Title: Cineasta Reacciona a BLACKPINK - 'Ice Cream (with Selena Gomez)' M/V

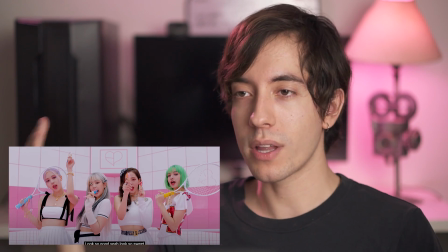En cuanto a composición, pues está bien encuadrado todo, o sea, por ejemplo, esto podría ser un poquito más simétrico.
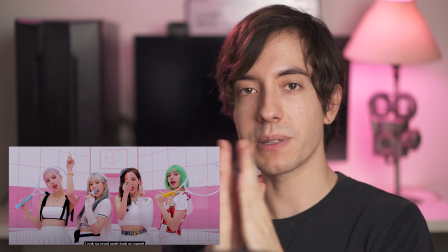Tal cual aquí tenemos como en medio el corazón y tenemos como son cuatro personas, tenemos dos personas de un lado, dos personas de otro, o sea, es como algo más simétrico y así en cuanto a composición,
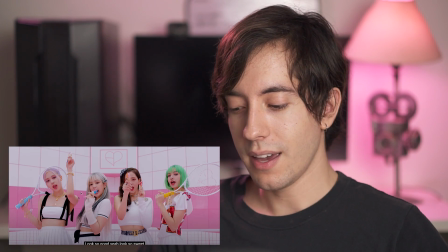dirección de foto y así, ¿no?
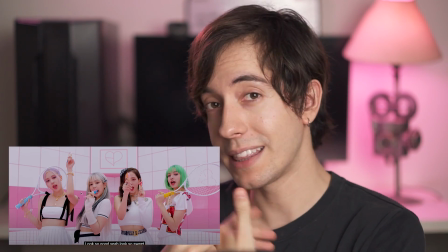Pero en cuanto a luminancia, sí siento que es como donde le falta un poquito más de punch, por lo menos para mí, ¿no?
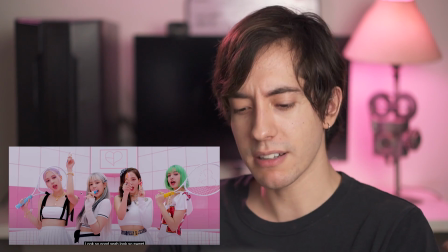Quisiera que ustedes comenten abajo qué opinan,
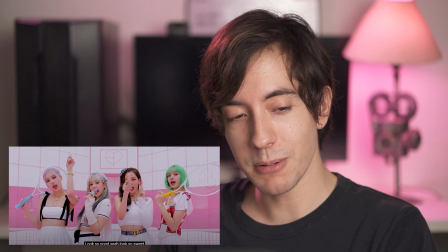pero es muy funcional este tipo de dirección de foto también en este video porque se ven súper bien, o sea, todos, ¿no?
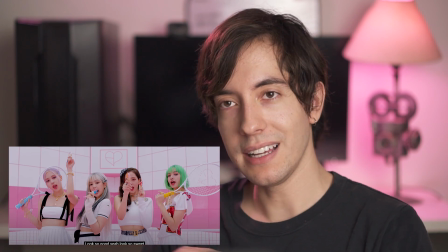Todas, los escenarios se ven muy bien. El look y como el tema de la canción, creo que va todo acorde.
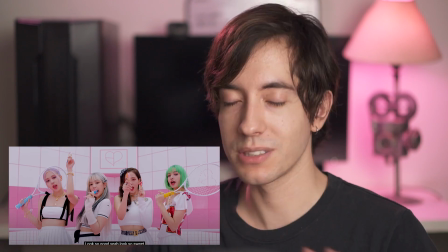Todo está como muy homogéneo, o sea, como es una obra muy homogénea, tanto visual como musicalmente.
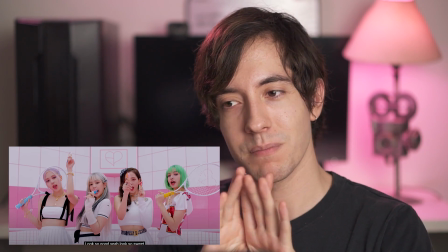O sea, todo se nota y se siente que es de un mismo mundo, si lo queremos llamar así, ¿no?
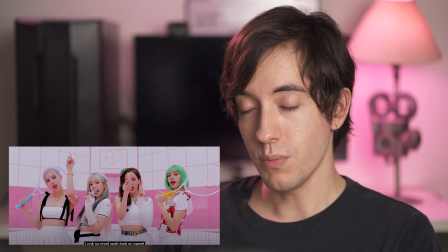Entonces, muy funcional, la verdad.
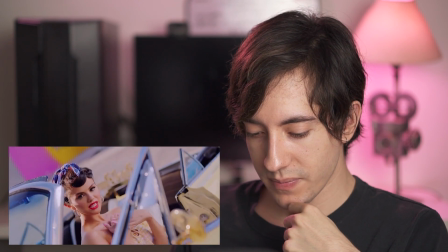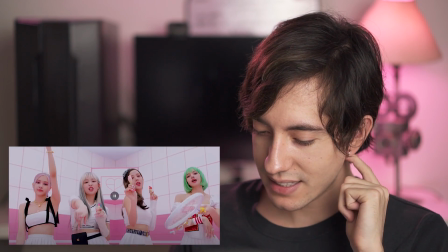Aquí me gusta muchísimo en cuanto a la parte de dirección de arte. Como estos planos de Selena, ¿no?
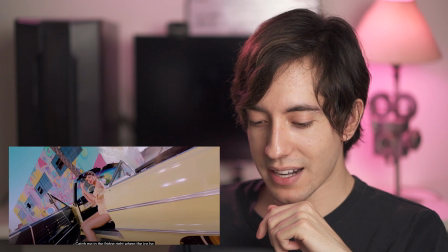Como aquí la pintura de estas casas, el tipo de carro, el tipo de vestuario y cómo se mantiene la paleta de color.
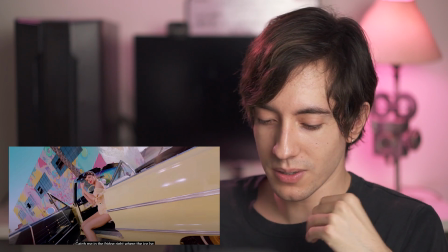Y da como este mood súper como retro, ¿no? Aquí el uso de una óptica como más angular siento que está súper padre.
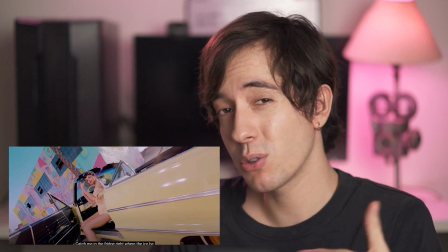O sea, una óptica más angular me refiero tal vez a algo que como de 20 milímetros, 14 milímetros, 16 milímetros, un poquito como más abierto.
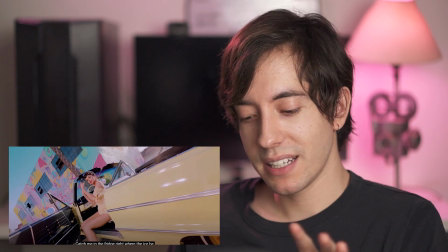Y esto creo que está bastante padre en este plano en particular, o la escena del carro,
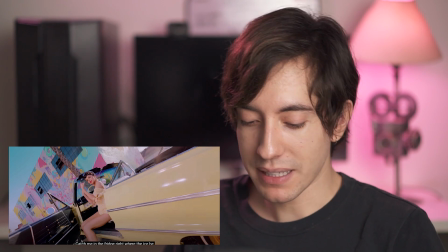porque como que nos crea esta distorsión en el espacio y nos crea como estas líneas o estos puntos de fuga medio raros,
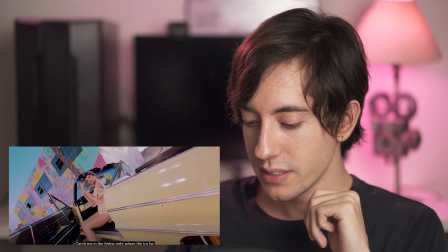que al final son líneas que nos están llevando el personaje de cierta manera. Por ejemplo, si checamos como estas líneas del carro, o sea, vean a dónde nos llevan, ¿no?
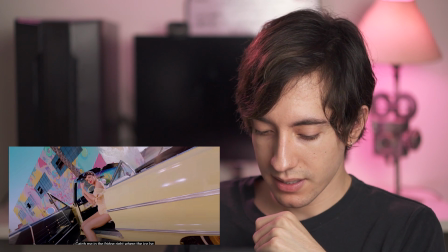Aquí a donde está Selena, ¿ok? Las líneas del carro, lo mismo, ¿no? Nos llevan como hacia donde está Selena. La palma aquí que está, nos llevan hacia donde está Selena, bla, bla.
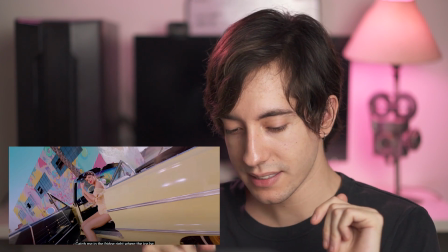Entonces siento que este tipo de óptica en este caso en particular nos crea como una cierta profundidad.
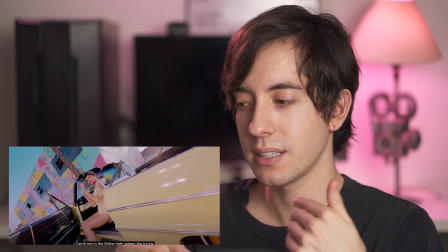Por ejemplo, si hubieran usado un lente telefoto o un lente más, sí, un lente más telefoto, pues un tipo un 80 milímetros o algo,
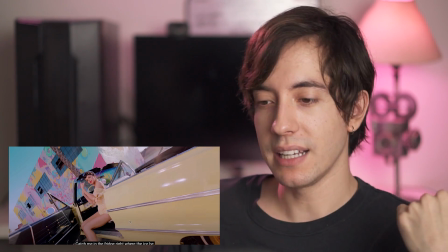probablemente solo miraríamos como a Selena y una parte del carro en vez de ver como este alargamiento del carro,
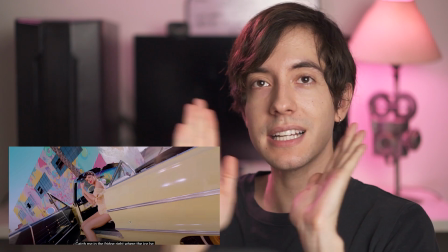¿no? Porque cuando tú pones un lente angular cerca de una superficie, pareciera que se deforma, ¿no?
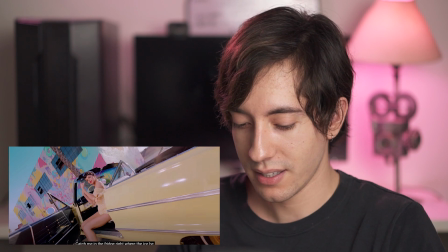Y se hace como más largos, y así, justo como está pasando ahorita, ¿no?
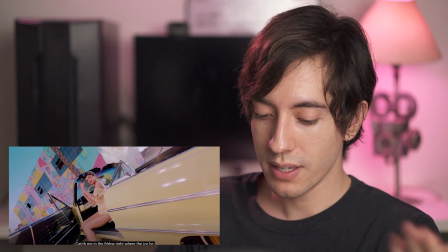Entonces siento que como buena elección ahí en cuanto a dirección de foto, este tipo de óptica. O tal vez en cuanto a dirección,
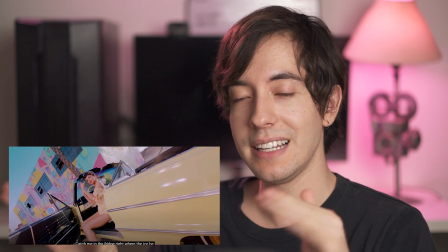que el director, si él hizo como el shotlist, si él desde el inicio puso como qué tipo de óptica quería,
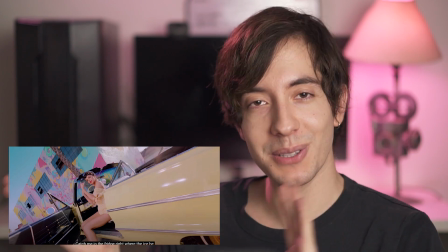pues ya fue dirección de direc fue decisión de dirección o de dirección de foto, ¿no?
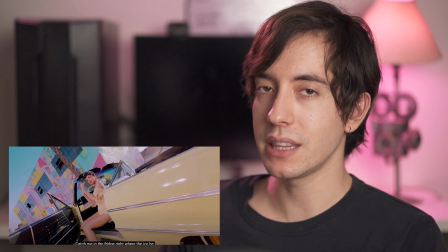Puede ser como de cualquiera de los dos, ya depende como el equipo creativo es. Pero bastante bien, y me gusta cómo se ve, ¿no?
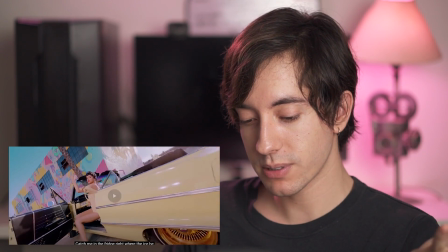Me gusta cómo se ve.
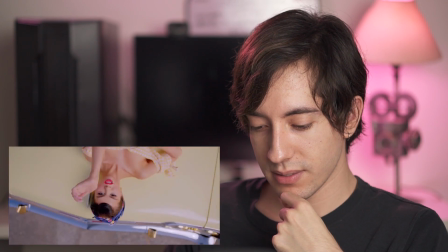Lo que sí noté es que creo que no grabaron nada juntas, ¿no? Ah, chéquenlas, qué lindas, qué sweets, ¿no?
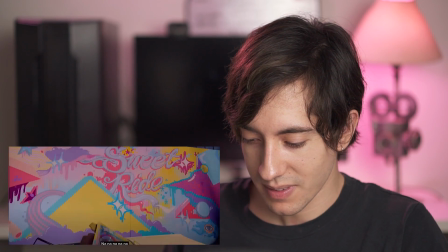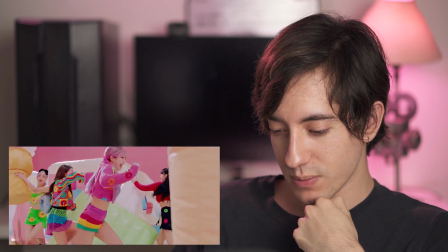Y sí, creo que no grabaron nada juntas, ¿no? Lo que vemos. Cada quien en su rancho.
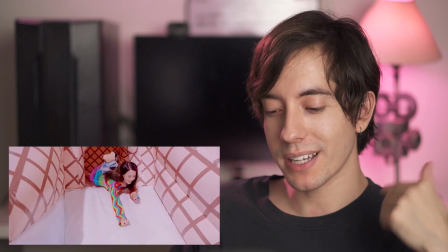Y si fue así, pues está padre porque nunca se nota el cambio, la verdad, de
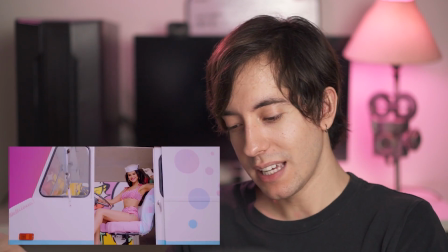que grabaron a alguien en una parte del mundo y a la otra persona en otra parte del mundo. O sea, todo queda súper bien.
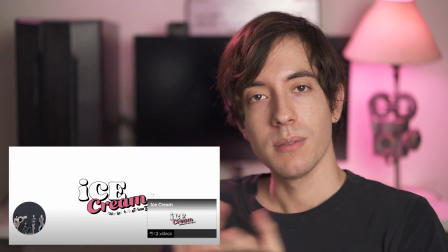Ice cream, bro. Muy bien. Pues muy bien, amigos, la verdad, esa es como mi opinión.
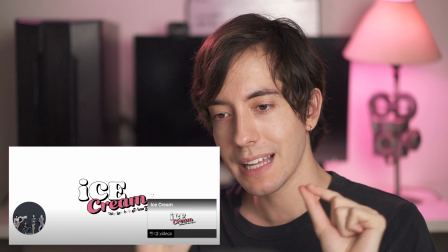Creo que es un video bastante agradable a la vista en cuanto a color, más que nada, me gustó mucho el tipo de colores. O sea, este tipo de colores pasteles, la verdad, están agradables, me gusta. No sé qué tanto lo vayan a estar usando como en próximos videoclips todos y que se ponga de moda. Porque les digo, ya lo estamos viendo desde videos atrás, como este tipo de look. Entonces, a ver como cuánto dura que estén como usando este tipo de estética en videos.